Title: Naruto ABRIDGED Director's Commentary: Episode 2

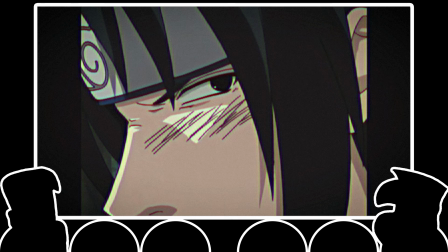[35:31]
it's a pretty good joke I think again like I was saying if we kept doing that over and over again everybody would be like alright shut the fuck up you know like we're tired of this edgelord shit um so yeah sasuke being more not not exactly quiet but just like annoyed all the
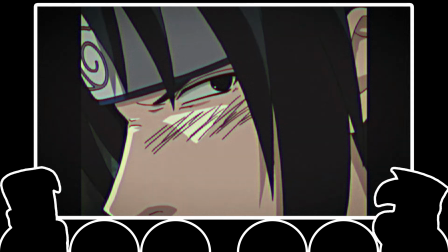[35:48]
time i think that kind of like fits his character a little bit better
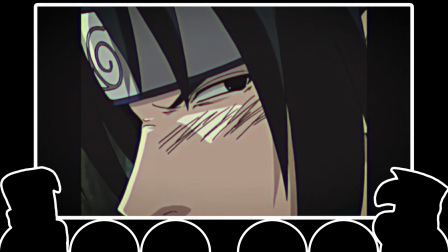[35:55] and this nine inch nails isn't gonna listen to itself that's a pretty good one yeah
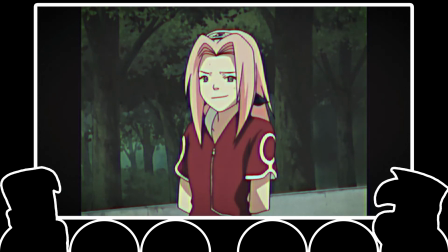[36:00] well we need to get back soon anyway where's naruto i think he's taking a wicked shit
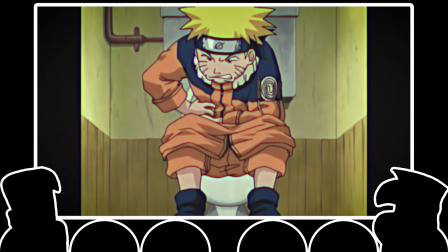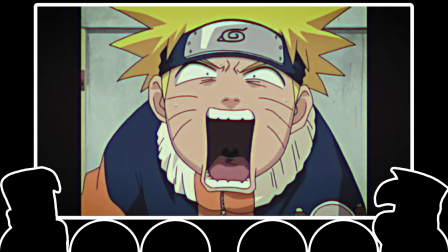[36:14] oh dear god
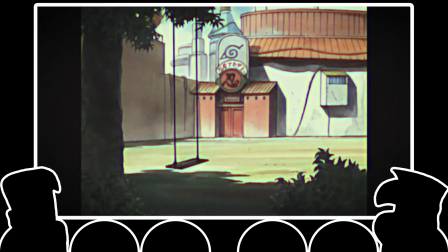[36:19]
that's pretty good you can see the improvement in the yelling yeah because we had gotten the feedback about the whisper yelling
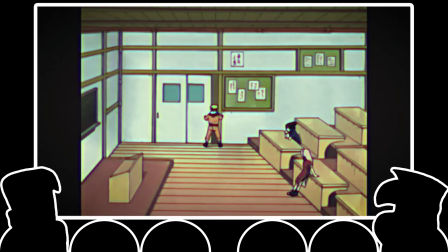[36:25]
at that point right still kind of shaky though Eh, it's alright.
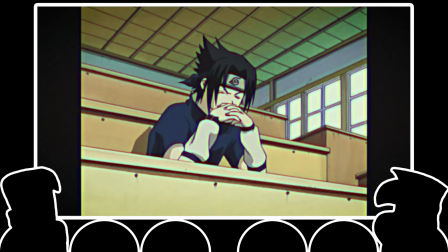[36:31] Maybe if he doesn't show, I won't be stuck with you losers.
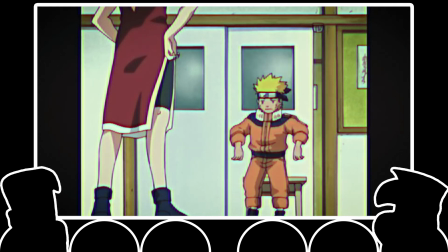[36:37] The old eraser trick will teach him to make us wait. Naruto, that's really in my tour.
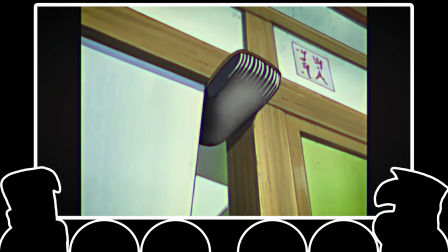[36:44] I'm not really sure. Wait, shh, here he comes.
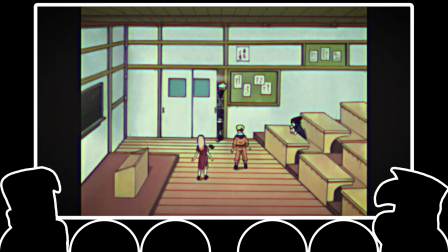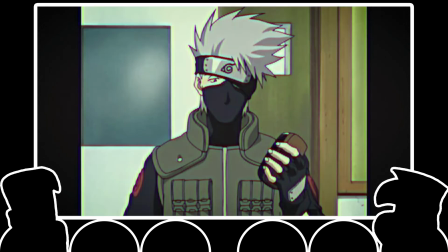[36:53] Sorry, Sensei, Naruto did it all. Which one of you smells like shit?
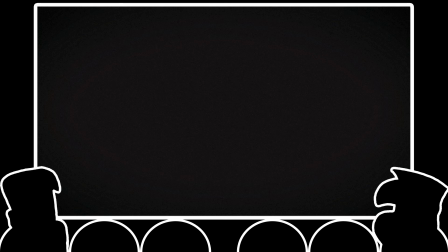[37:03]
Yeah, I like that little piece. Man, I still remember the episode in Shippuden where Kakashi recalls that moment where they pull the prank on him. And it's like, from his perspective, what all he's thinking after what he just went through.
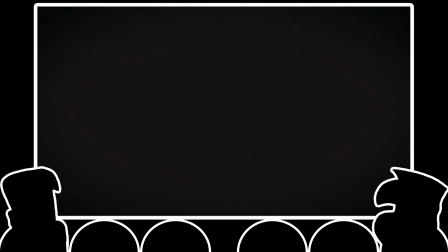[37:19]
Right. How he breaks down their psychology. Yeah. I thought that was really cool. And then these shitty fucking kids drop a fucking thing on his head. Yeah. He's going through some stuff and he gets pranked. Yeah.
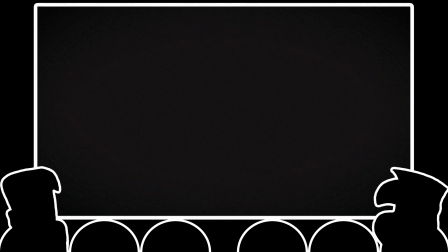[37:35]
But then he like breaks apart Their dynamic he's like Sakura Is the one that's the goody two shoes And she always like immediately Yeah And then Sasuke's like the asshole who will like Abandon everybody to complete His goals
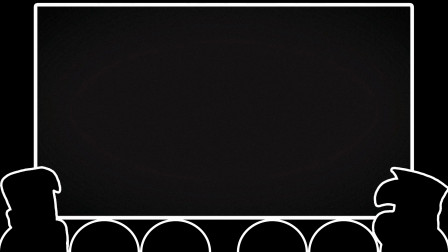[37:52]
Which is also a reason why they kicked it off Very early because they were similar In that respect and then Naruto's just a dumbass Just a dumbass yeah And that's how he'll always be. He's nothing more.
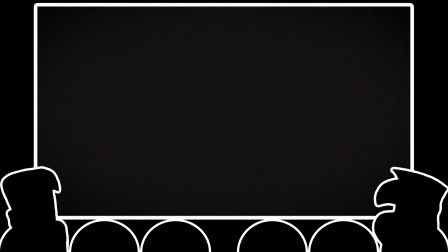[38:08]
Naruto is one of those characters where it's like, he's almost the epitome of failing upwards. You know what I mean? In that he just keeps fucking everything up, and then somehow it works out.
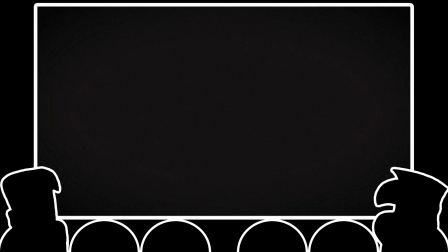[38:22]
Yeah. But you know what? It's a good show. It's just kind of stupid. I mean, yeah. I mean, Naruto's an underdog story. Right. Right.